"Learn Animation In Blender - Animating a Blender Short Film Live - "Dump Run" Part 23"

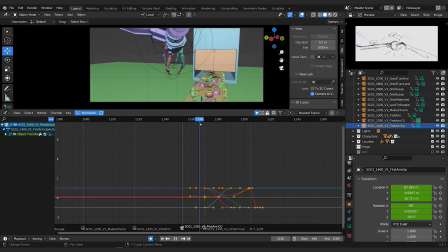I like this whip up. I think I can use it for my cut. Let me just check. Are these cameras very different? 50, 24 to 50. Yeah, that's fine. Just trying to make sure I've got good variety on my lenses. But anyways, if this shot
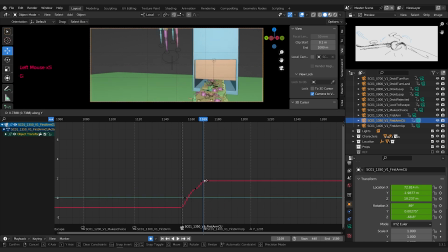that will come up a bit,
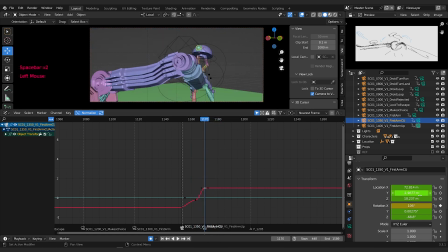and then this one starts. Let's set a keyframe here for the X rotation, and then grab this one and bring it down. Just help tie those shots together.
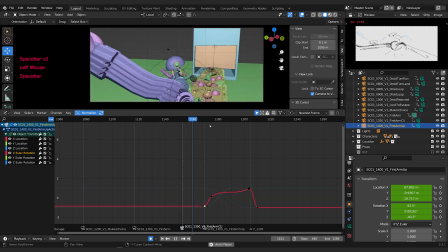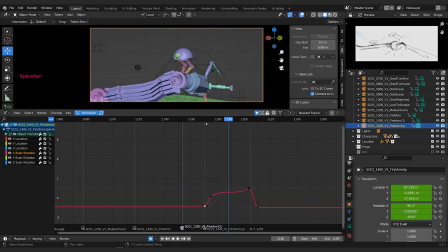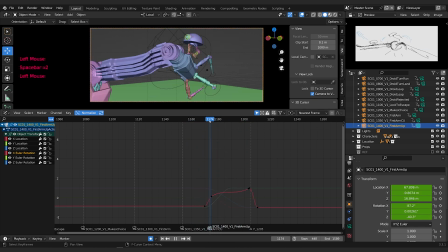Maybe we go even higher.
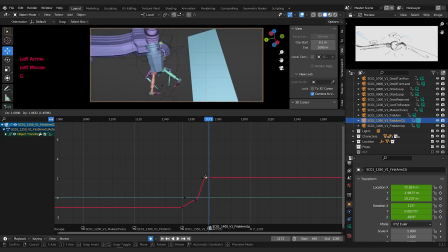Maybe a bit of a Z rotation.
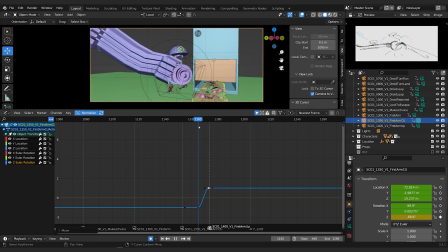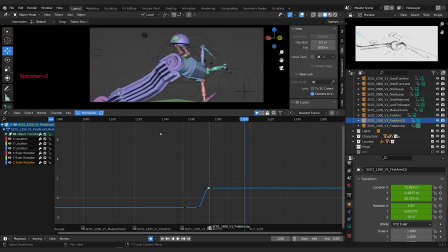Yeah, that's nice. I feel like this one's a bit too similar though in the lens size. But we can punch in a bit. So like right on a 75.
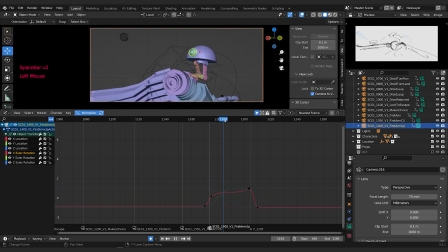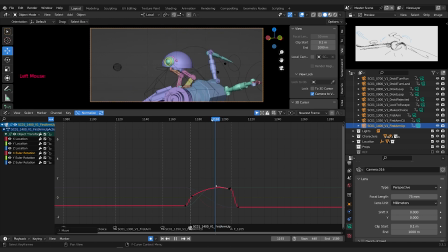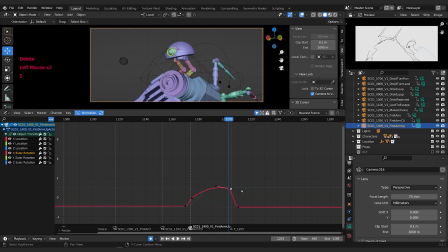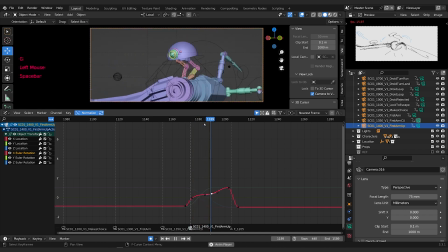It's good. Be nice if we lost him like a little bit.
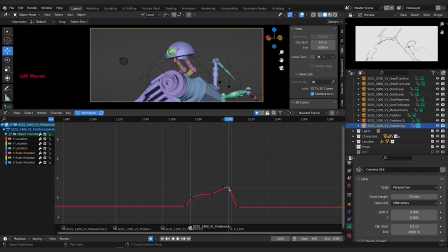He like, goes a little bit more off of the center point. We'll also have background as well in this shot to help like with the parallax.
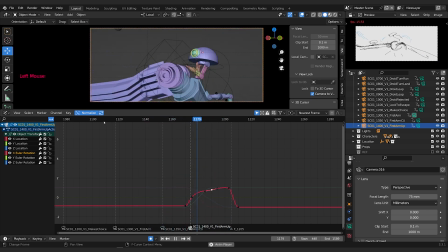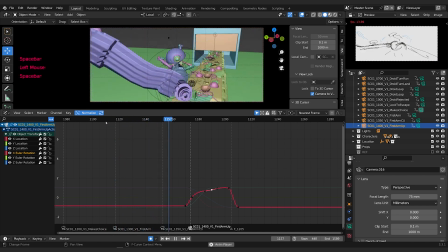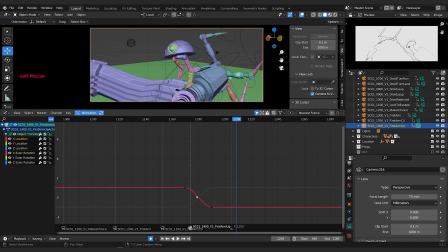Like it'd be nice to have a bit of like X location motion on this shot. So like as we're going, like we're traveling down the belt.
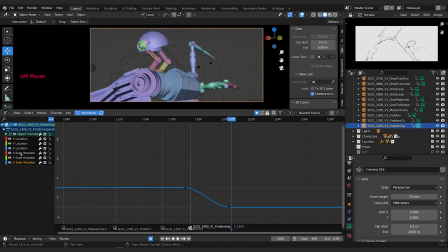Just gonna make it linear. Get rid of that key. And then the Z rotation.